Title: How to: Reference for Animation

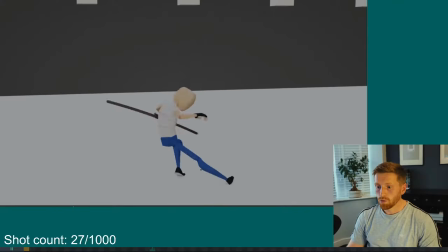initially, my thoughts are that
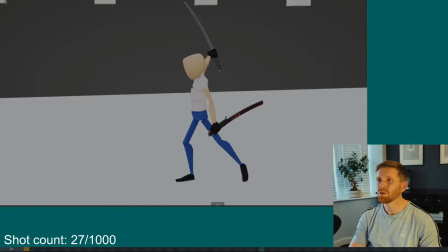we can be more dynamic with the posing.
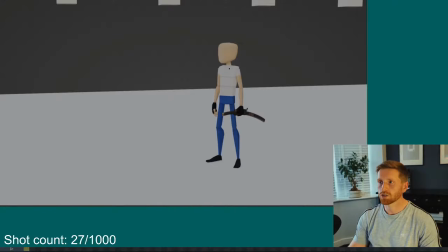So, first pose, it's not really telling us a story, you know, he's just kind of, hey, I'm in a pose. This is a pose. You know, he's kind of like in a pretty standard pose here. Arms by the side as well.
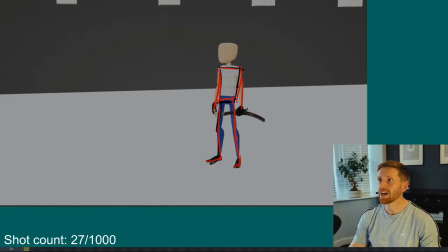I feel like you could be much more dynamic here, be already in the action, you know, he could be doing something for this antic. Like, for example, what if he's kind of
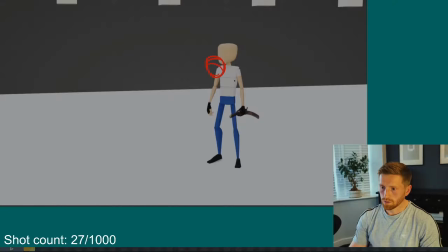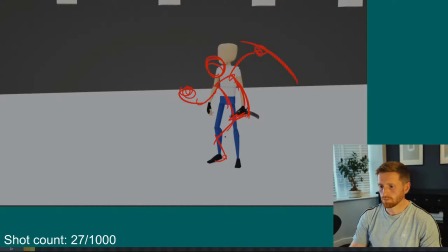you know, what if he's just showing off a bit more of that sword? Could be more dynamic.
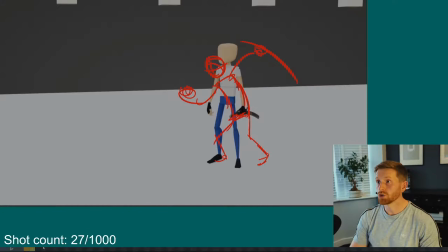Just, I'd probably, if you're looking for what to do, rather than just being like, oh, be more dynamic, it's not really that helpful, is it? What's the opposite of this, you know? So, kind of doing some of this.
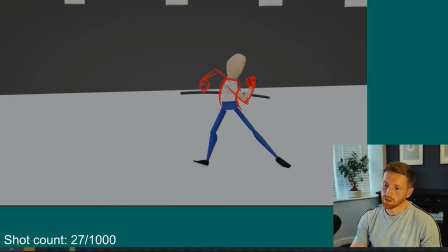Probably, if you can, get a little bit more silhouette. Cool, let's just have the sword. I don't know. Let's say, for example, he's a bit lower as well. Ooh. So what's the opposite of this? So it would be this, right?
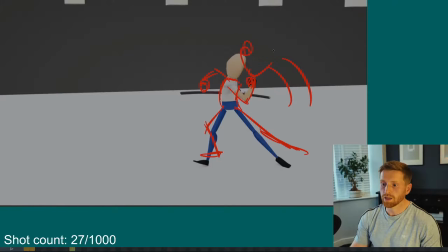And these arms kind of doing this. That's the opposite, which I think instinctively is why I would draw this as kind of your opening pose. It's just kind of the opposite of what the previous pose was.
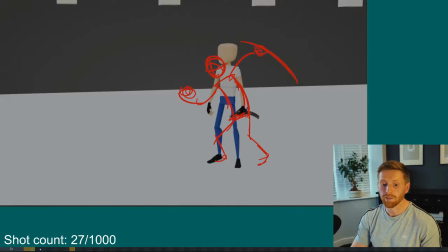So it's going to be more contrasty and more dynamic and make your shot just a bit more interesting. Always look for contrast between your poses. Oops, massive eraser.
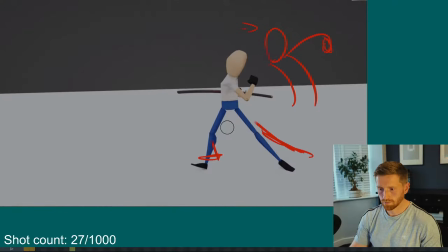Which hotkey is it? Hey, there we go. I was going to say we could probably just get a little bit more pushed here. Ooh.
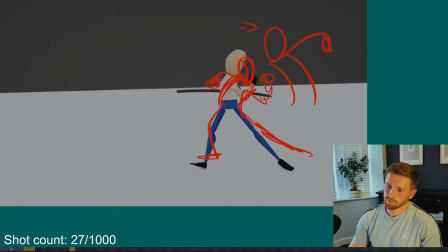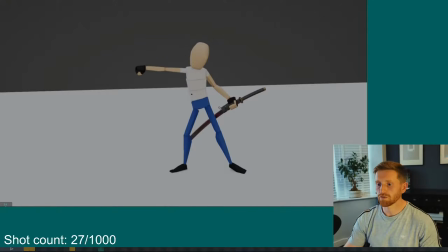I feel like you could really push the line of action of this one. Boom. Let's like push that so he's just push the guy out of the way probably.
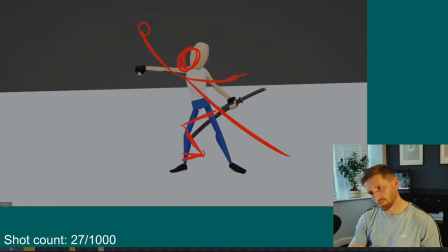I'm assuming that he's going to swing the sword round in the next bit, so let's kind of antic that.
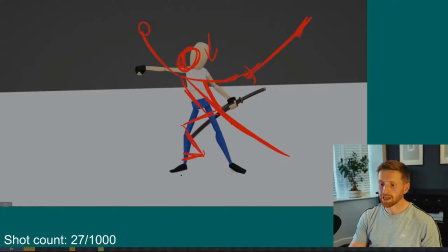Obviously, I'm saying here to push him down as well, so his foot would actually end up here and his head would end up here.
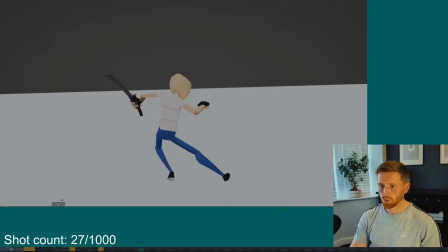Boom. It feels a little weightless here. Just like he's going to fall. I know that he's moving this way, but just to keep him balanced, I'd probably have him a bit more in this realm.